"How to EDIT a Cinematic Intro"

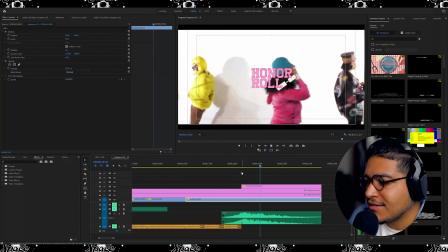[4:14]
you know, that's just kind of like the impact and rise of the logo.
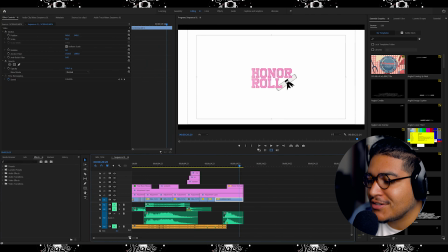[4:19]
So that's outside of like this or this whole entire track, doesn't really make sense. But when you combine it with the music,
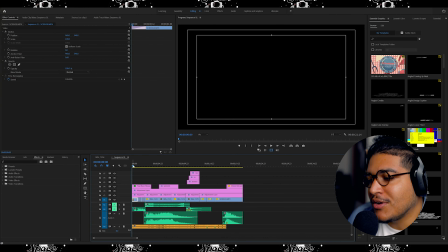[4:27]
you can kind of pick up on the flow and see where we're going or the direction that we're going and building for.
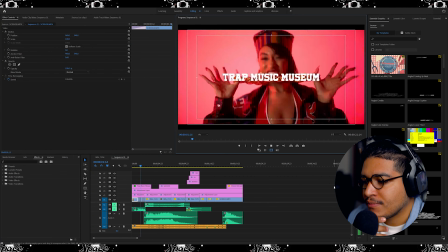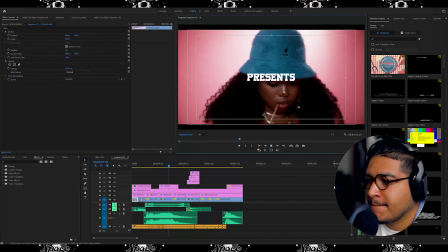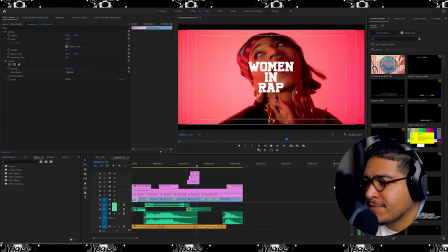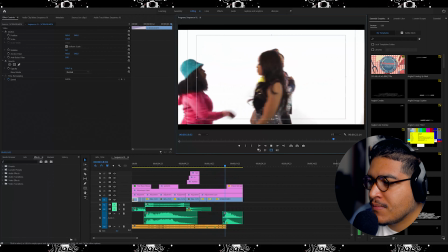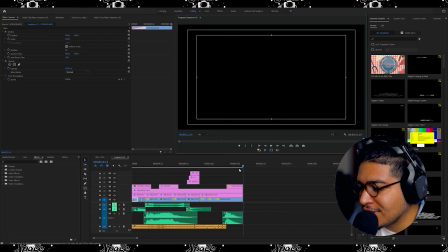[4:55]
So, excuse me. So the reason that I added this sound effect here, this
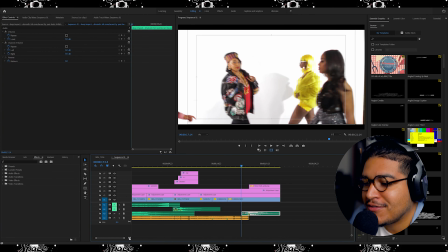[5:07]
sonic boom or this like whatever it's called. Let me see.
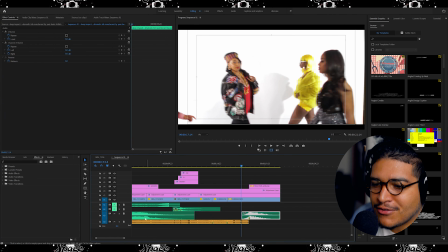[5:11]
I can go back and see if I got the name for it in the project file somewhere. I don't even know what this is. This is called a deep impact dramatic hit.
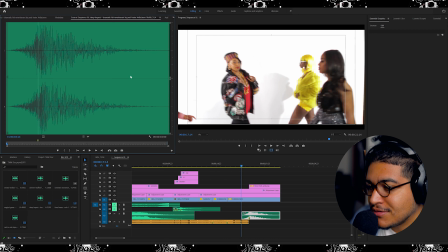[5:24]
So yeah,
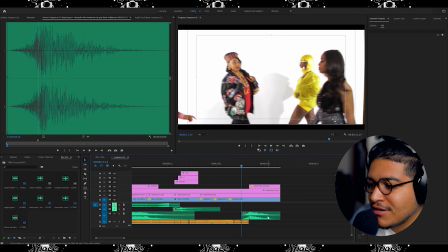[5:27]
the main reason why this is added, not only is it added for the logo hit right here,
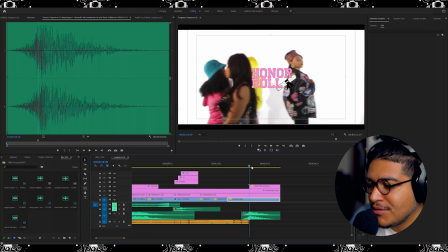[5:34]
but also like the music, it didn't really have like a clean ending.
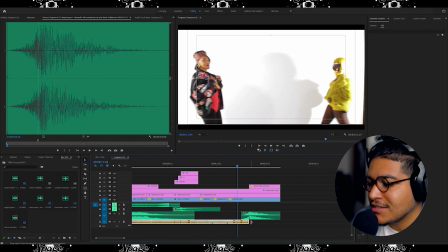[5:38]
So to kind of end the intro and to not to like just drag it out with like some random
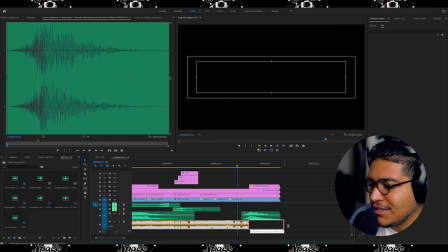[5:46]
duck for the audio, I just went ahead and just cut it, because as you can see, it kind of just continues on and doesn't really end where I wanted to.
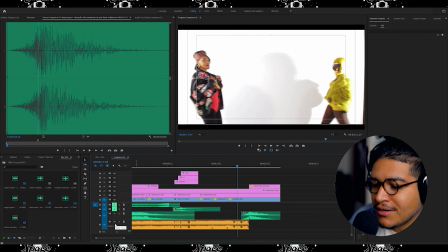[5:55]
So that's kind of another reason why that's there. But you guys can see, again, as we continue stacking different sounds, it's kind of building that intro as a whole.
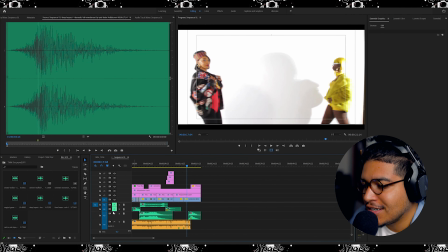[6:04]
So let's move on to this second layer here. We'll mute the third and the fourth.
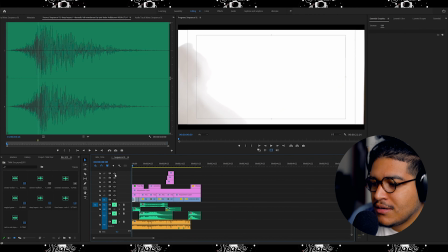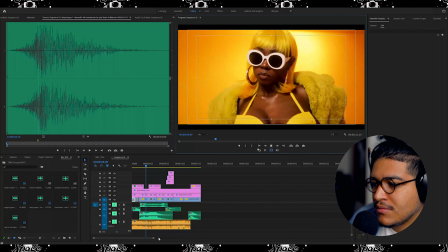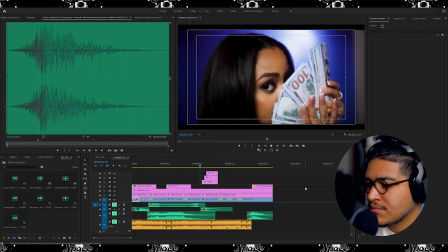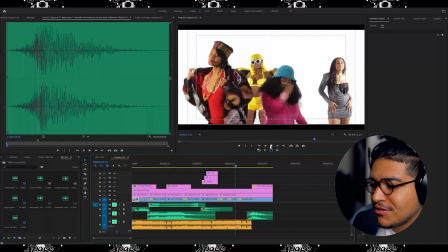[6:27]
So that's that. Those are the two sound effects, or the two impacts for the layer 2.
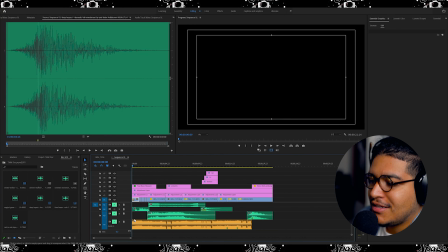[6:32]
And this again, these impacts or these sound effects that you're hearing, they're supposed to be
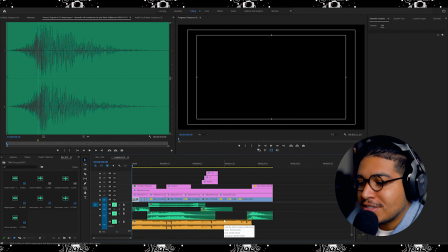[6:41]
sounds or sound effects that line up with something that we're seeing visually here on the screen.
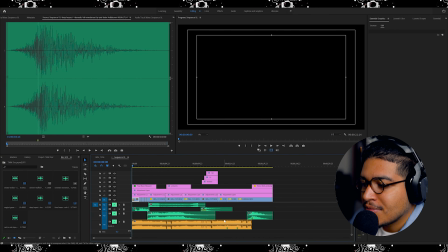[6:47]
So this first sound effects,
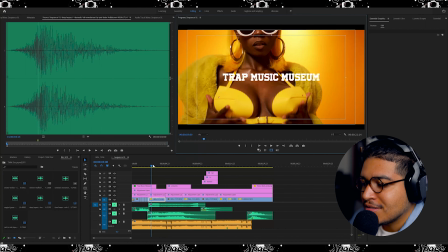[6:52]
that's specifically supposed to match up with the rapid cuts between each model here.
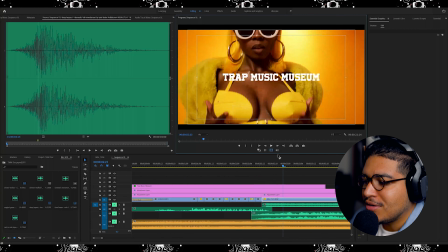[7:01]
Kind of make it like a spinning wheel almost type of thing, right?
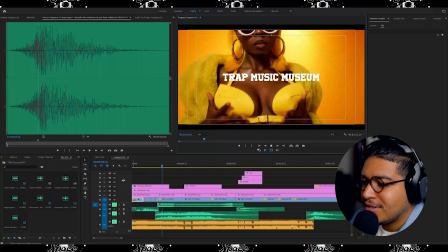[7:10]
So that as you can see, each clip goes rapidly. Also, you hear that through your ears.
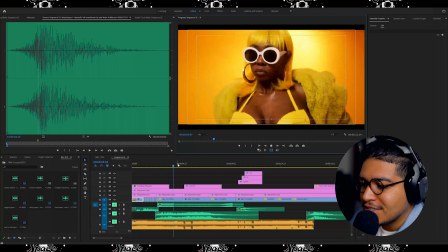[7:16]
So yeah, that's it. And then the second sound effect is literally just for the text to like bring it some type of like impact and dramatic hit to
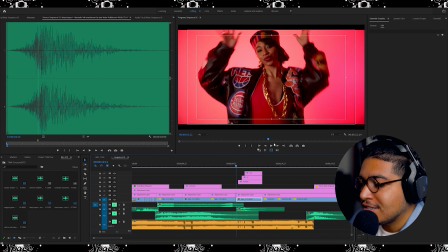[7:24]
emphasize the title of this documentary, but then also again just emphasizing what this is about, or this film is about.
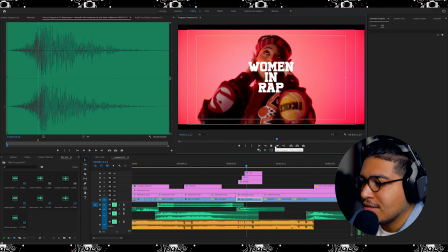[7:34]
So yeah, very simple.
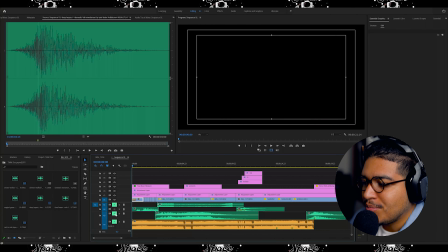[7:37]
Then we unmute our third and fourth layers and play the music track and the other audio or the other sound effects together.
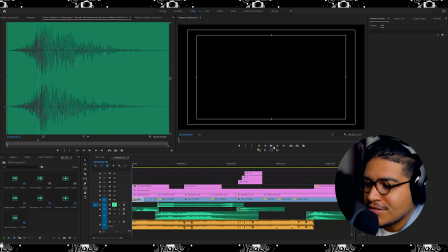[7:44]
This is what this sounds like.
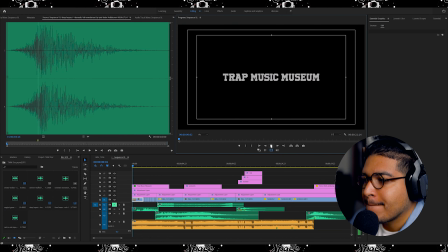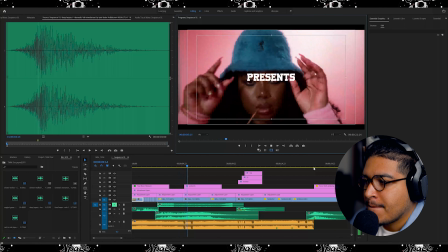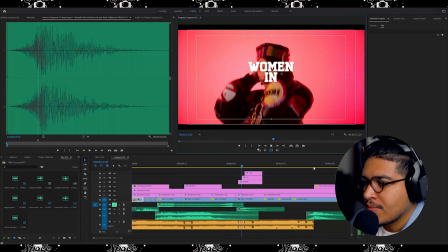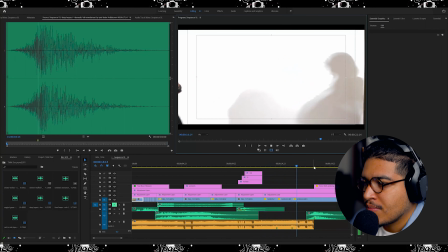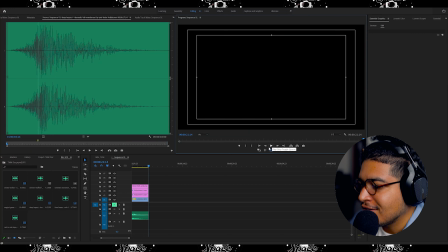[8:08]
All right, so it sounds, we're getting there, right? It sounds better.
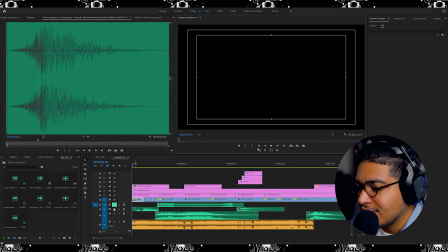[8:14]
So now we play this first audio layer and kind of what it is.
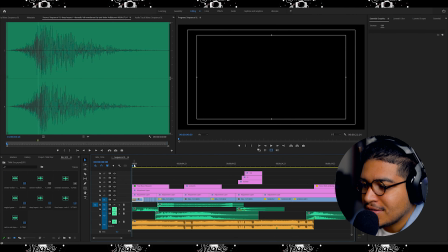[8:19]
We can see what's happening here.
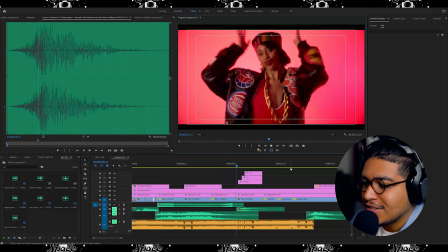[8:32]
So as you can see, again, this
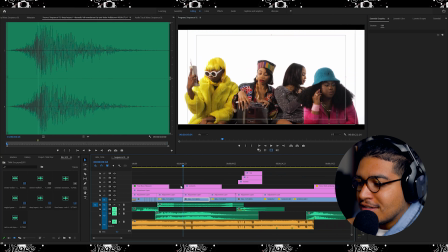[8:35]
audio or this sound effect here is again another like riser.
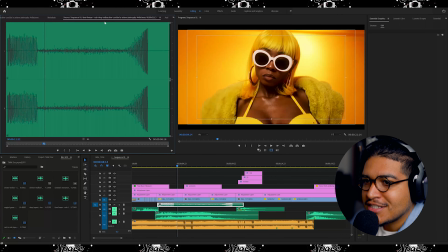[8:41]
Technically by title is called Tom Freeze Sub Drop Radioactive Crackle,
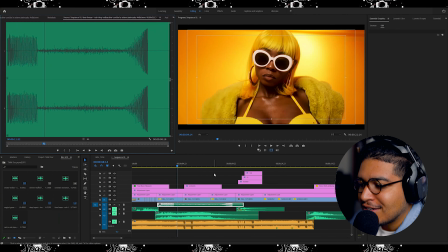[8:47]
but the main reason why I like this sound effect is because this end part here, there's
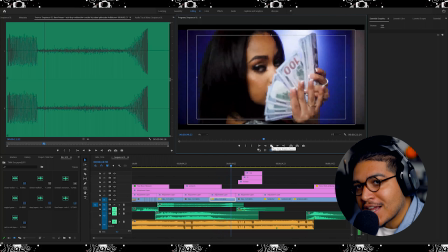[8:56]
that high, it rises and gives you like,
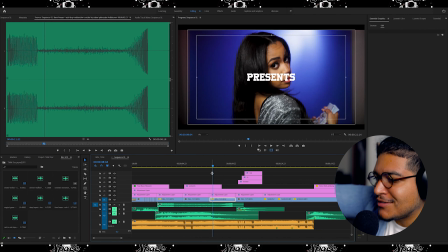[8:59]
like similar to like a roller coaster, like how it click click click clicks up, and it builds that anticipation as far as like what's to come next.
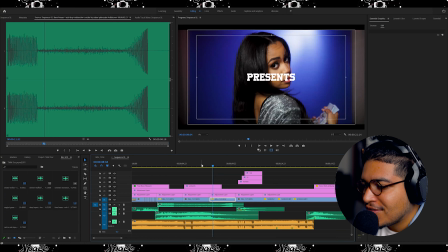[9:07]
And then immediately we hear the sound effects of the title text.
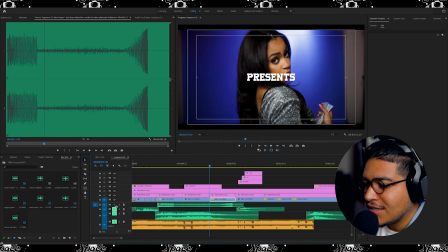[9:12]
So that's kind of why I edit. So I'll just play those two layers, kind of give you guys a look at what I'm talking about.
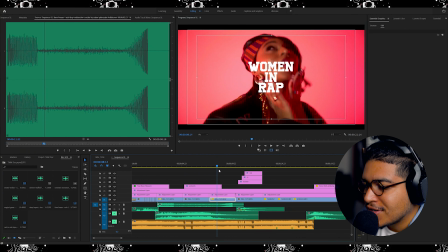[9:25]
So immediately while you hear this drop, as far as like that build up, then it's like impact, impact, impact.
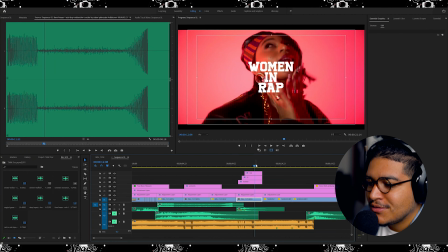[9:32]
So we can unmute the last two and play the whole audio tracks all together.
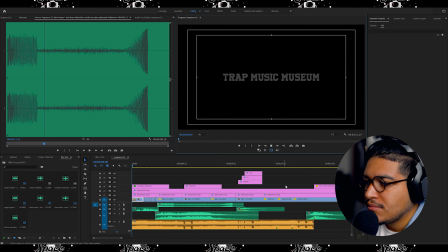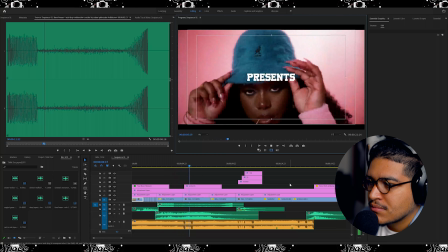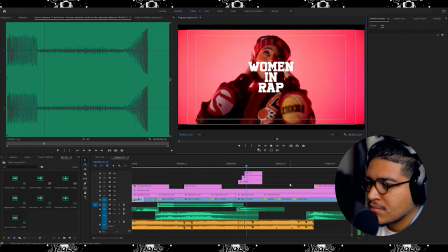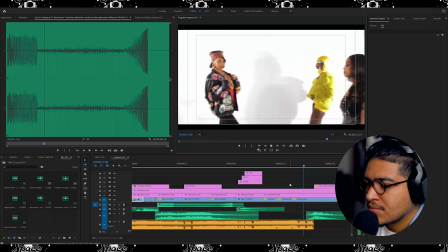So that's how the intro was created for the Women in Rap documentary. If this video was helpful for you in any type of way, make sure to leave a like on this video. And if you aren't already, please consider subscribing to the channel to be notified for future videos, whether it's these tutorials, vlogs, shorts, documentaries, or whatever the case may be. But until next time, peace.